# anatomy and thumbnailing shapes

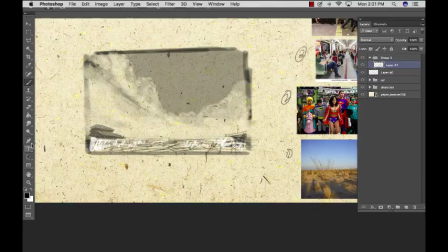20:45 so I'm going to be using the same overall shape, but then within that, breaking it into really more basic shapes,
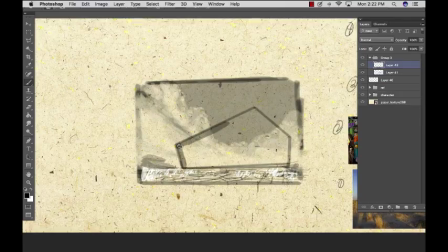20:52 so that these characters and all these elements that are within the environment separate themselves from her. So as you can see here, I'm just building the town in that same asymmetrical shape that we first started with.
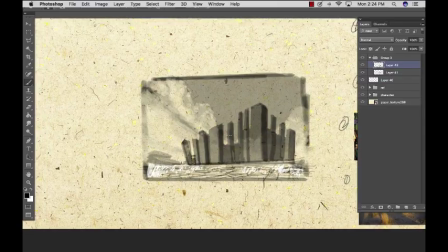21:08 And as I build the silhouette, you can see that it's got the same shape, and I start to break it apart so that it's a little bit more unique with the desired effect. And so what I've also started to do is detail it, but not in the same way that we've detailed our character,
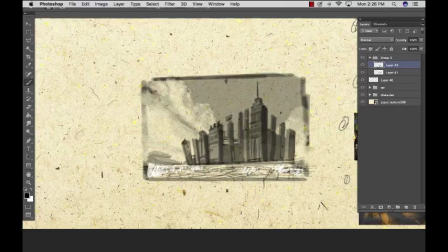21:27 but yet it still carries the same properties. So she's detailed with different types of fabrics and materials and things like that
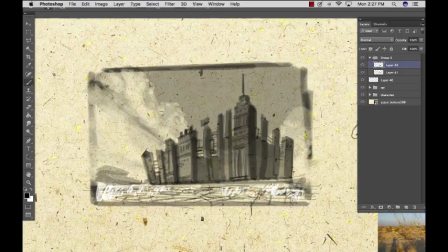21:35 have been given to her and woven over time, and in this case we're using that in an industrial type of manner. So pipes and all sorts of smokestacks and things like that we're trying to build to give character to this place. We don't want it to be too stale. We want it to still live within the same world,
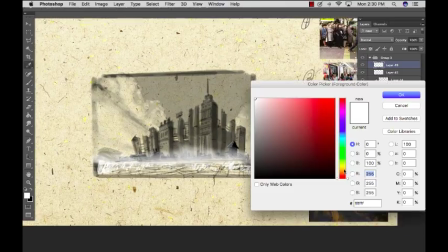21:54 so that we're not obviously trying to show the differences, but we are in material and in character to a certain degree.
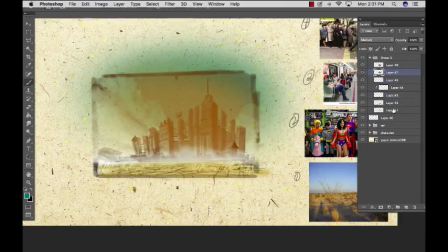22:02 So I'm just really trying to make sure this area looks as dry as possible,
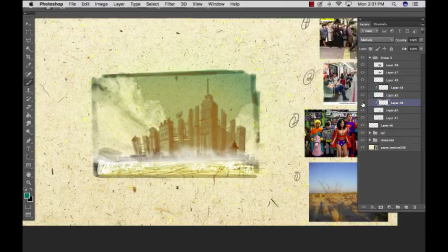22:07 as opposed to her natural look, which is a lot more lifelike, embodies a little bit more of water within her solid shape.
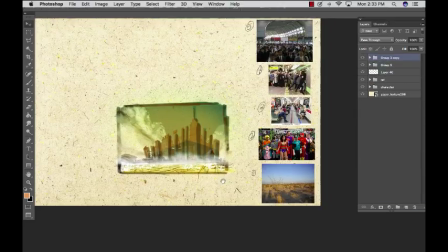22:17 So there we have our town.
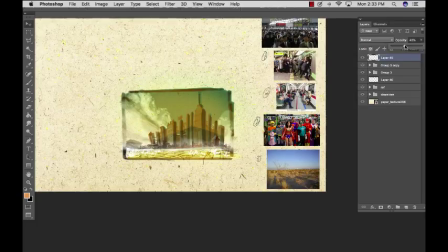22:21 Really basic thumbnail that we can build on later, get some general colors down that we may like.
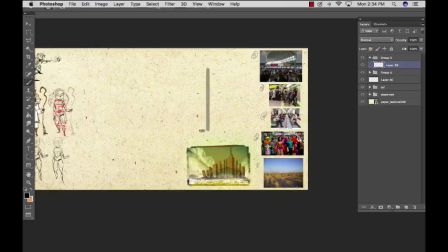22:27 We can play with it a little bit and then move on to the next one.
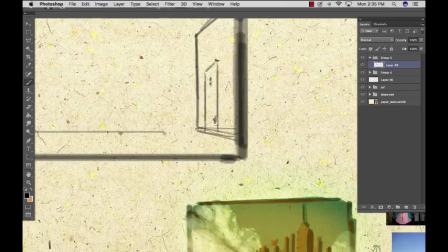22:31 So the next idea was that I wanted to think of a place where she could feel very comfortable, in that there's people that are expressive,
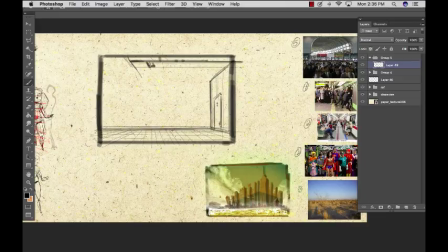22:42 in that they're very different and colorful, but it's not their natural state. This is a Comic-Con idea.
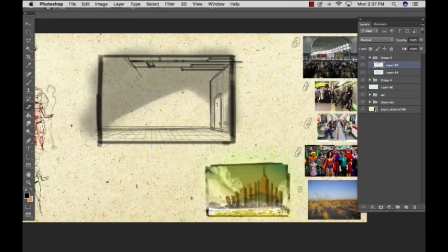22:47 So I really wanted to build the framework of a large warehouse type room, drawing attention to, of all places, the loo, a washroom, and just a place where I could show where we have characters that now are in this world,
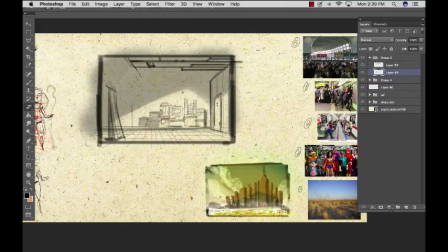23:06 and maybe somewhat relatable to this character, but yet at the same time they're not. And the reason why I did the characters this way was, if you can see in her character, she's
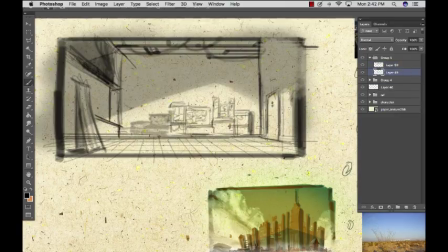23:22 got a lot of asymmetrical shapes in just within, and how her muscles are used and different things like that. And so what I wanted to do is build an environment that supports symmetry, broken up by small things such as the pictures that are on the walls and things like that are natural at Comic-Cons.
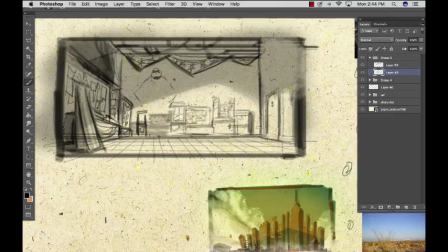23:41 And the shapes are just a little bit off aligned, so that they have a little bit of character to her, because we don't want to build such a stale world.
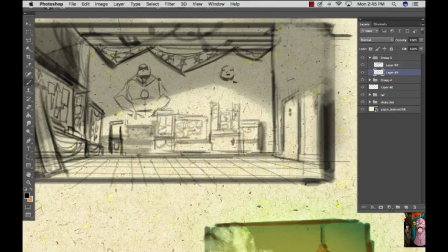23:50 But the point of this story is that she's in a world that has some excitement, but yet it's new to her.
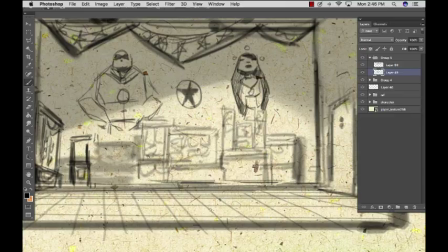23:56 And so through her eyes, you can see a lot of excitement, but a lot of things that just fit into groups.
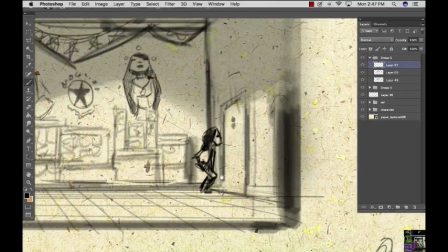24:04 And so with the characters, when I start building them, they may have some expressive poses, but realistically, actually, they
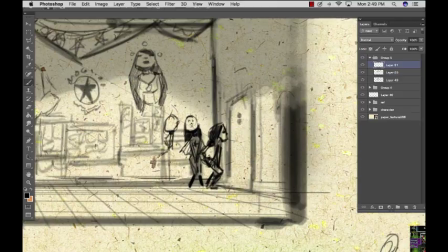24:14 really carry symmetry, and their shapes are more basic, and only expressive within that. So in that case, as we did the character before, the main character, her legs had unique shape to them, as did her arms and torso, and even expressions in her face.
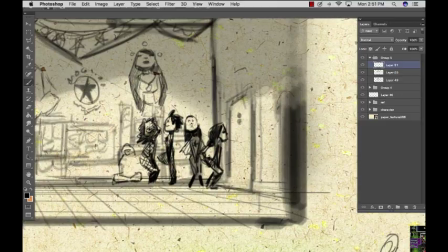24:32 And then these characters generally have a lot of unison within
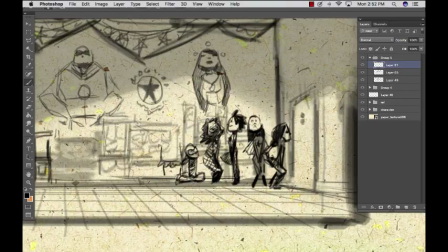24:37 the simplicity of their posing and their shapes, because they basically just want to fit into the scene, and not draw attention to themselves, in too many ways.